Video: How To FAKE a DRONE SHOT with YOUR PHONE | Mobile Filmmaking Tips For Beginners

In this video, I'm going to be showing you how to fake a drone shot using your phone.
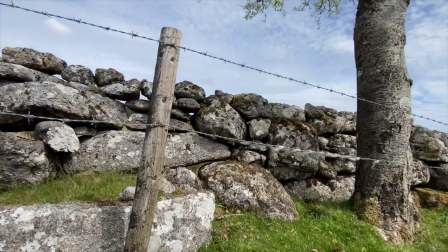[0:04]
This is an incredibly easy technique that will instantly add production value to your films and videos.
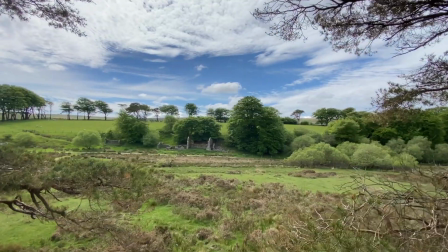[0:10]
No need for a drone license, permission to fly or any of that faff because we're shooting it all on our phone. It's coming up. Hey everyone, Steve here from Learn Online Video, and today I'm on Dartmoor National Park in the southwest of England where I'm going to be showing you how to fake a drone shot using your phone.
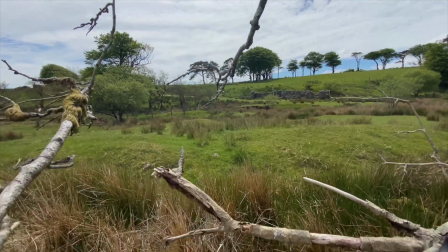[0:31]
This is a really simple technique for capturing smooth drone-like footage without a drone.
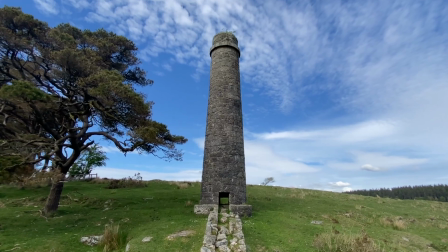[0:37]
Nice and easy to do, much easier than flying a drone, and with a little bit of practice can deliver incredible results.
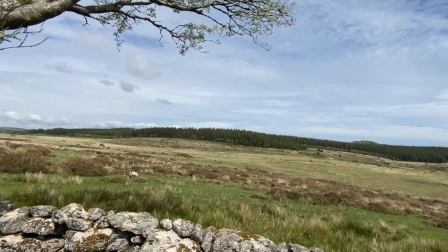[0:44]
I'm going to walk you through this setup and give you some go-to camera moves that will really help make your footage stand out. Then at the end of this video, I'm going to edit all of those shots together into a sequence using music, color grading and sound effects to see what results we get.
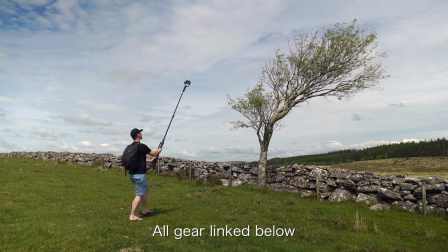[0:58]
As always, all gear used in this video will be linked in the description below. And talking of equipment, here's a quick checklist of things that you'll need for fake drone setup number 1.
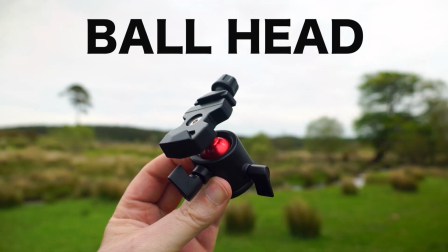[1:08]
Starting with a light stand, a video tripod ball head and a phone holder mount.
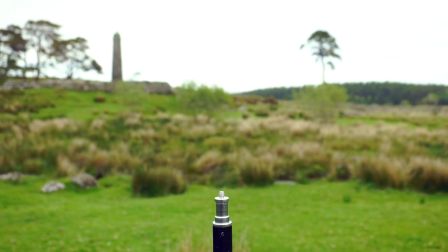[1:14]
We're going to take our light stand and place it on the ground, then add the ball head, the phone holder and of course the phone.
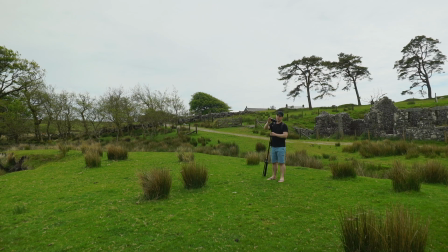[1:20]
The better your phone's image stabilization, the smoother your footage will be. This is the most basic version of this setup, but let's see what results we can get. I'm going to hit record, lift my light stand as high as it will go, and then start walking forwards.
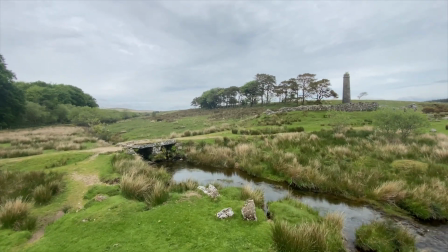[1:34]
Let's take a look. Not bad. It's a little wobbly, but the phone is doing a pretty good job of stabilizing this footage.
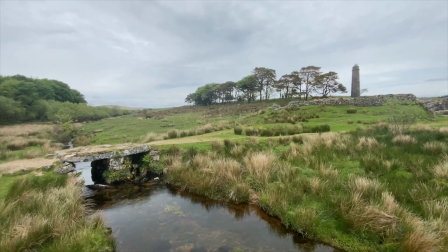[1:41]
I'm shooting everything at 60 frames per second so that I can slow this footage down if needed.
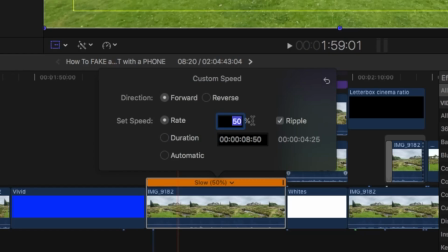[1:46]
Now, let's rewind this clip for a second. This time I'm going to slow it down by 75% and add some post-stabilization.
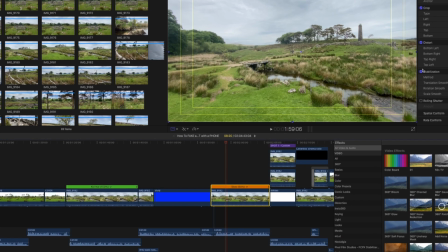[1:53]
I'm using Final Cut Pro to do this. Let's see what difference this makes. Much better.
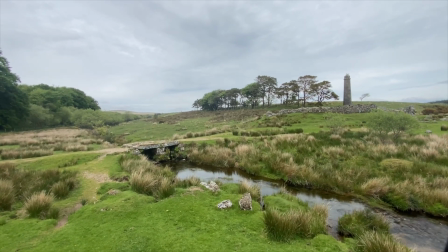[1:58]
We've now got a much smoother, much more stable shot from an elevated position.
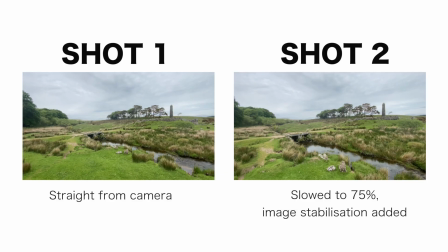[2:03]
This is looking much more like drone footage. When you put these two clips side by side, you can clearly see a difference.
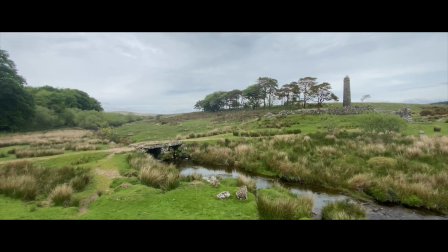[2:09]
We could even add some music, cinematic bars, and a quick color grade to really polish it off.
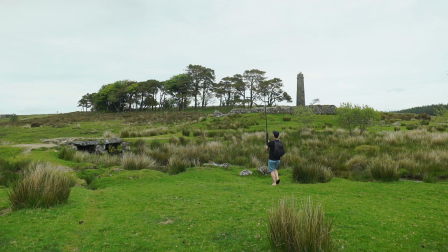[2:14]
But let's save that for the end of the video and focus on filming for now.
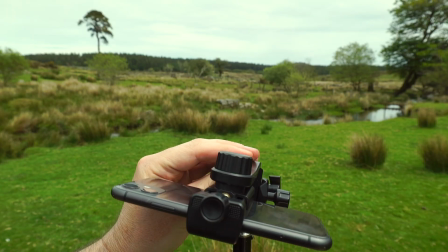[2:18]
Now, the reason I've added a ball head to this setup is so that I can adjust the direction in which my camera faces.
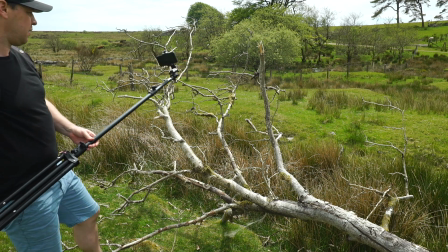[2:24]
For example, if I wanted to mimic a drone flying through a tight gap,
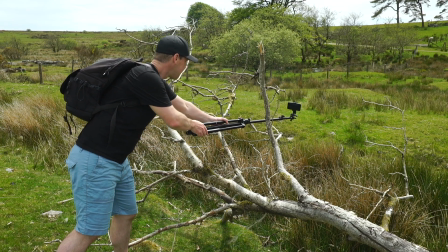[2:28]
I can now face my light stand and camera horizontally, allowing me to capture shots through tight spaces.
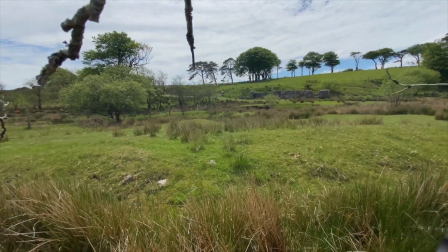[2:34]
Here we have a pullback. This footage is unedited, straight out of camera.
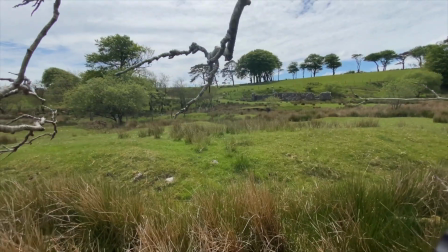[2:39]
It's far from perfect, but again, slow it down and smooth it out in the edit, and you've now got something that looks much more drone-like.
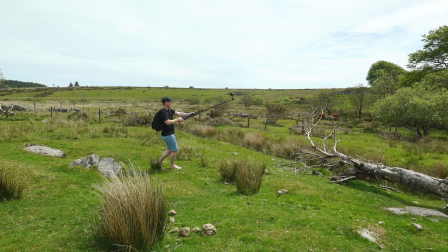[2:46]
I find this shot easier to shoot going backwards, although if you don't have a spotter, be sure to look out for trip hazards.
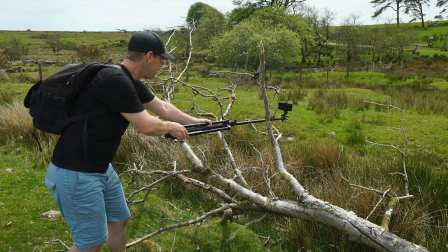[2:52]
I'm not gonna lie, I fall over a lot, it hurts. Okay, now there is a problem with this setup, and unfortunately it is a big one.
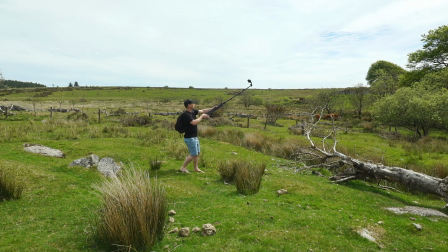[2:59]
You see, if I point my light stand up in this position, my camera follows, and this results in a shot that just looks a bit naff.
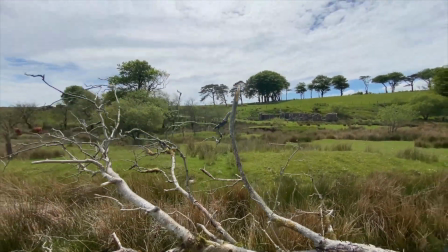[3:07]
Ideally, we want our camera to remain facing forwards when we lift our light stand.
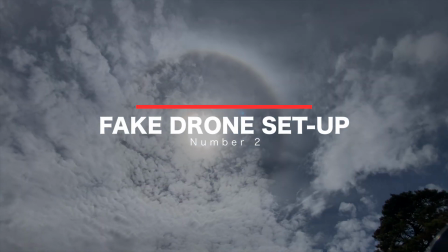[3:12]
So what's the alternative? How can we improve on this setup? Cue the smartphone gimbal.
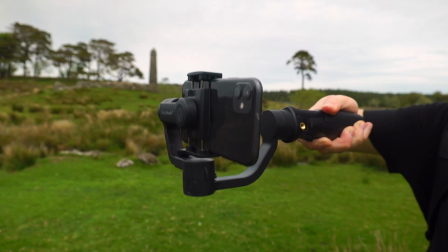[3:18]
Now, make sure it is a 3-axis gimbal. This part is crucial because you're going to need to have control of your tilt axis.
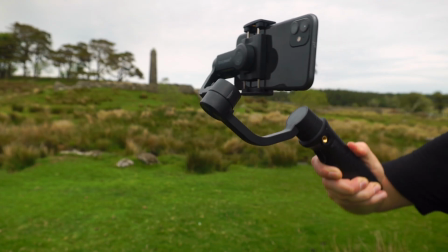[3:25]
See here, no matter which way I point the gimbal, the camera remains facing forward.
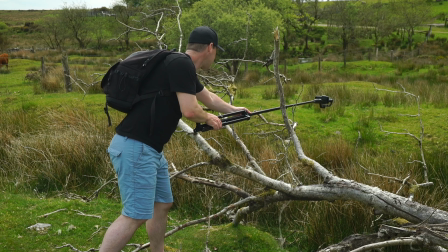[3:29]
This is exactly what we want for these types of shots. Now, let's see that shot again, only this time using a gimbal.
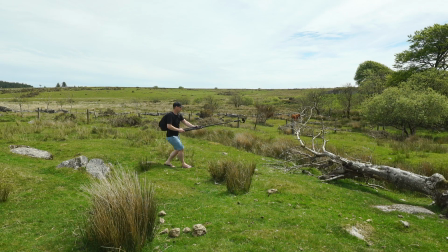[3:35]
I'm going to pull back and then lift. See how my camera remains facing forward?
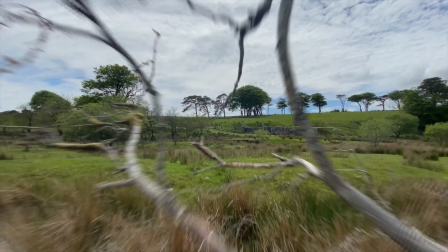[3:40]
I'm now able to capture shots that go from low to high, and this really helps give your footage that drone feel.
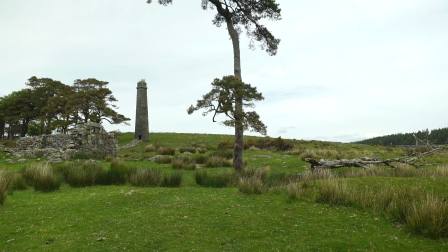[3:46]
Okay, we've gone from high to low. Now let's try from low to high. I'm going to push forward with my camera nice and low to the ground and then lift up past this tree and then keep on going,
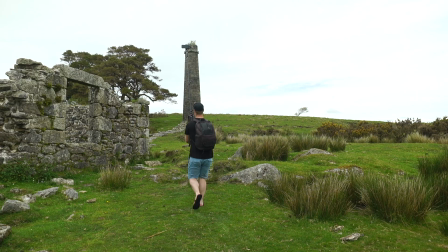[3:58]
trying to keep my movement as consistent and as steady as possible, all the way past the roof on this old ruin.
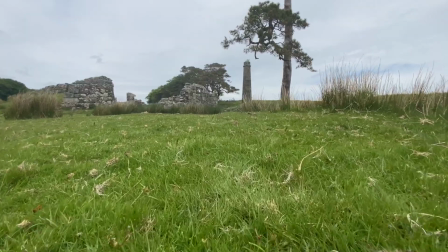[4:05]
Okay, let's take a look. We're pushing forward.
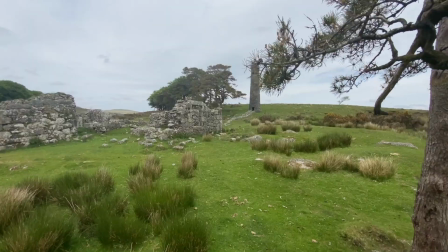[4:07]
See how much quicker the camera feels like it's moving when it's this close to the ground. We lift up over this branch and hey, look, quick tip, speed ramp.
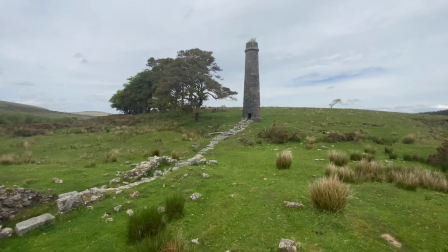[4:16]
This is a great effect to add to this footage and can really help keep your audience engaged. Now, there are many reasons for faking a drone shot. Maybe you don't have a drone, or even if you do, maybe you can't get permission to fly, or even if you can, maybe it's just too unsafe. Whatever your reason for not being able to fly a drone, this is a great alternative.
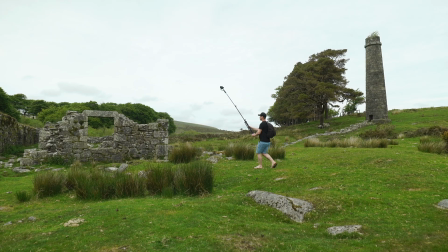[4:36]
Okay, let's see another example. This time I'm going to start high, go low, and then push my camera through this window.
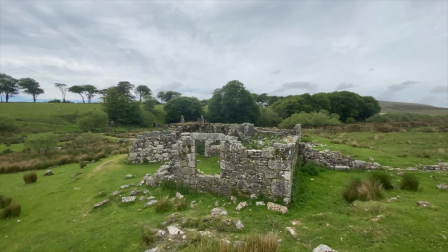[4:43]
Here we start with a shot high up from an elevated position. We push forward, nice and smooth.
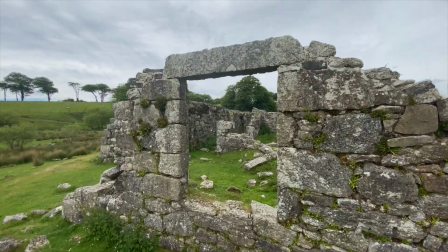[4:49]
The camera moves down towards this window. We keep on going all the way through as far as we can go.
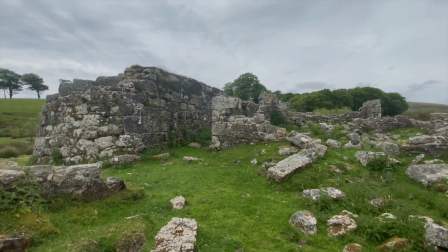[4:56]
Now let's just hold it there. Now play this clip in reverse. This time we're pulling back, we go through the window and up.
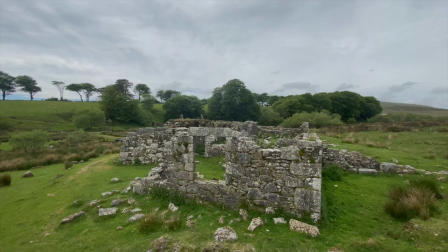[5:03]
I actually prefer this shot in reverse, so be sure to experiment with your footage. If there's nothing in your shot to give the game away, then try reversing your footage.
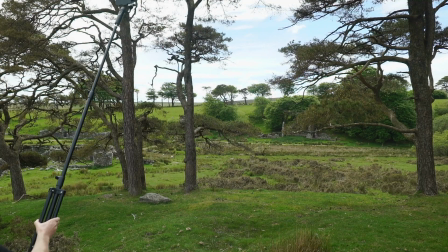[5:12]
Sometimes the shots look even better. Okay, now let's cover a few more tips and techniques to help fake your drone shots.
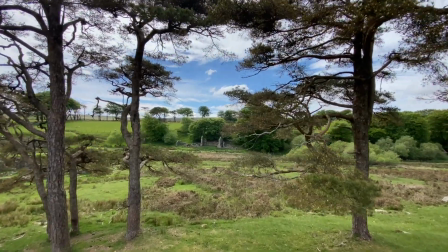[5:20]
Use Foreground. Foreground is your friend when it comes to these shots. Trees work great for this because they instantly give your shot some perspective.
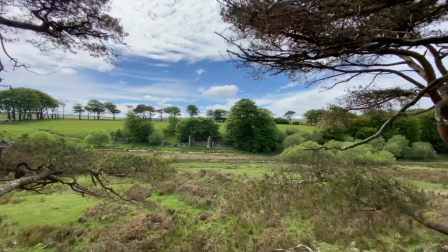[5:29]
These branches also help give the shot more depth and movement. The closer your camera passes an object, the more the movement is emphasized.
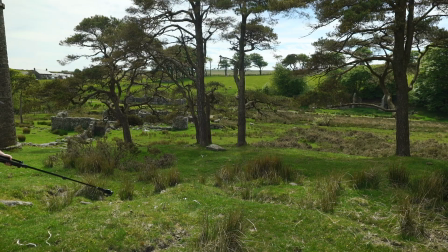[5:37]
We could take this shot to the next level by adding even more depth and movement. This time I'm going to start low to the ground and push through this grass to give my shot more depth, movement and perspective. I'm going to lift up and continue to push forward through these branches.
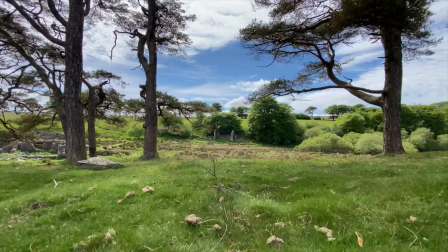[5:52]
And as you can see, we've now emphasized our movement by getting nice and close to the ground, through the grass and up into these trees.
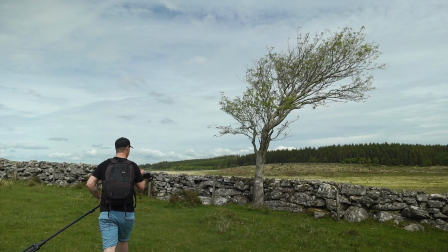[6:00]
Okay, tip number 2 is to mix it up. Remember, drones don't just fly forward, they also fly up.
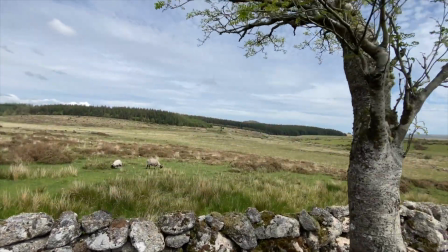[6:06]
Try moving your camera to mimic a drone taking off. This again can be emphasized by adding depth and foreground to your shot.
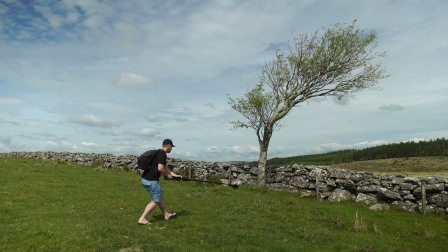[6:13]
I like to get multiple shots at each location because it gives me much more options in the edit.
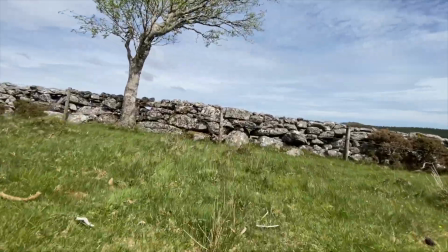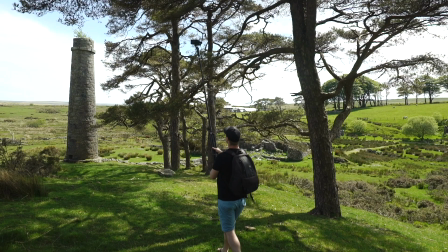[6:25]
Okay, the next tip is to push the limits. But what do I mean by this? Well, I mean push the limitations of this setup.
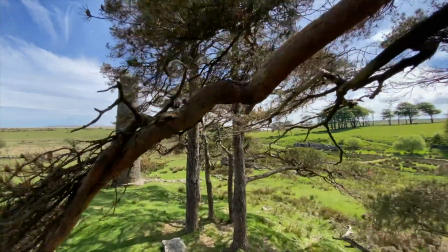[6:32]
Lift it as high as it will go, stretch as far as you can to get the best results possible.
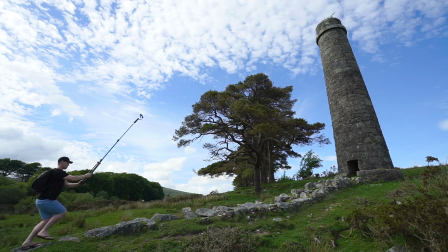[6:38]
Take this old powder mill, for example. I'm going to push forward with my camera nice and high. I'm going to bring the camera down. Having to walk on these rocks is doing me no favors, by the way. Flip-flops were a terrible idea,
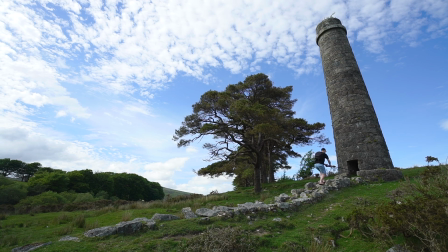[6:51]
but I'm going to keep on pushing forward and push my camera all the way through this hole and keep going as far as I can stretch.
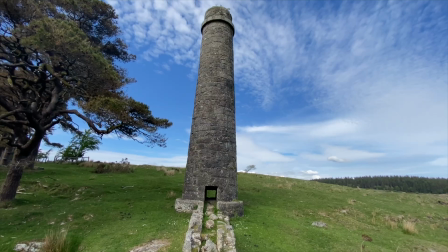[6:58]
Okay, camera pushing forward, focal point framed nicely in the center, camera moving down.
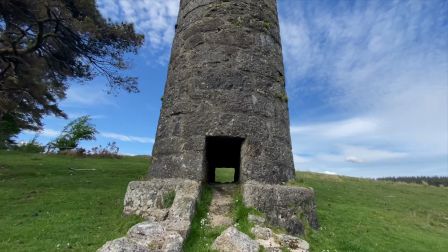[7:04]
The shot's a little shaky here. Hopefully that will smooth out in the edit. Camera pushing through this hole.
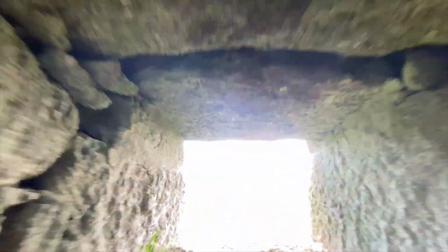[7:09]
Now we've got a bit of an exposure issue here, but we're going to keep on going all the way to the end.
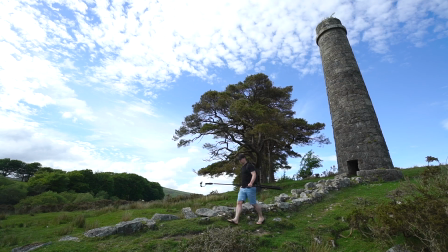[7:15]
So that was how to shoot your fake drone shots. Now let's edit all of these shots together into a sequence using music, color grading, and sound effects.
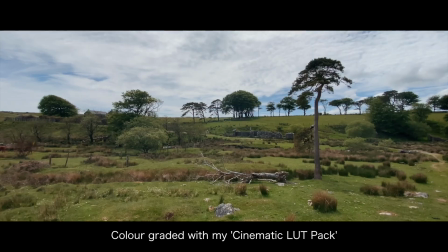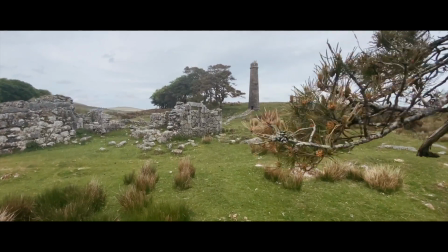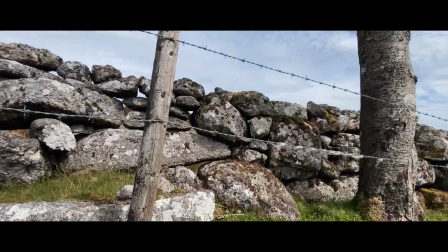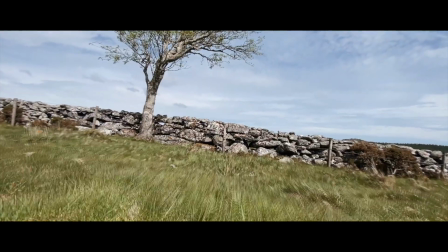So as you can see, this footage really comes to life when you edit it into a sequence. If you'd like to learn how to edit a sequence just like that, make sure you subscribe to this channel because there is a tutorial on the way.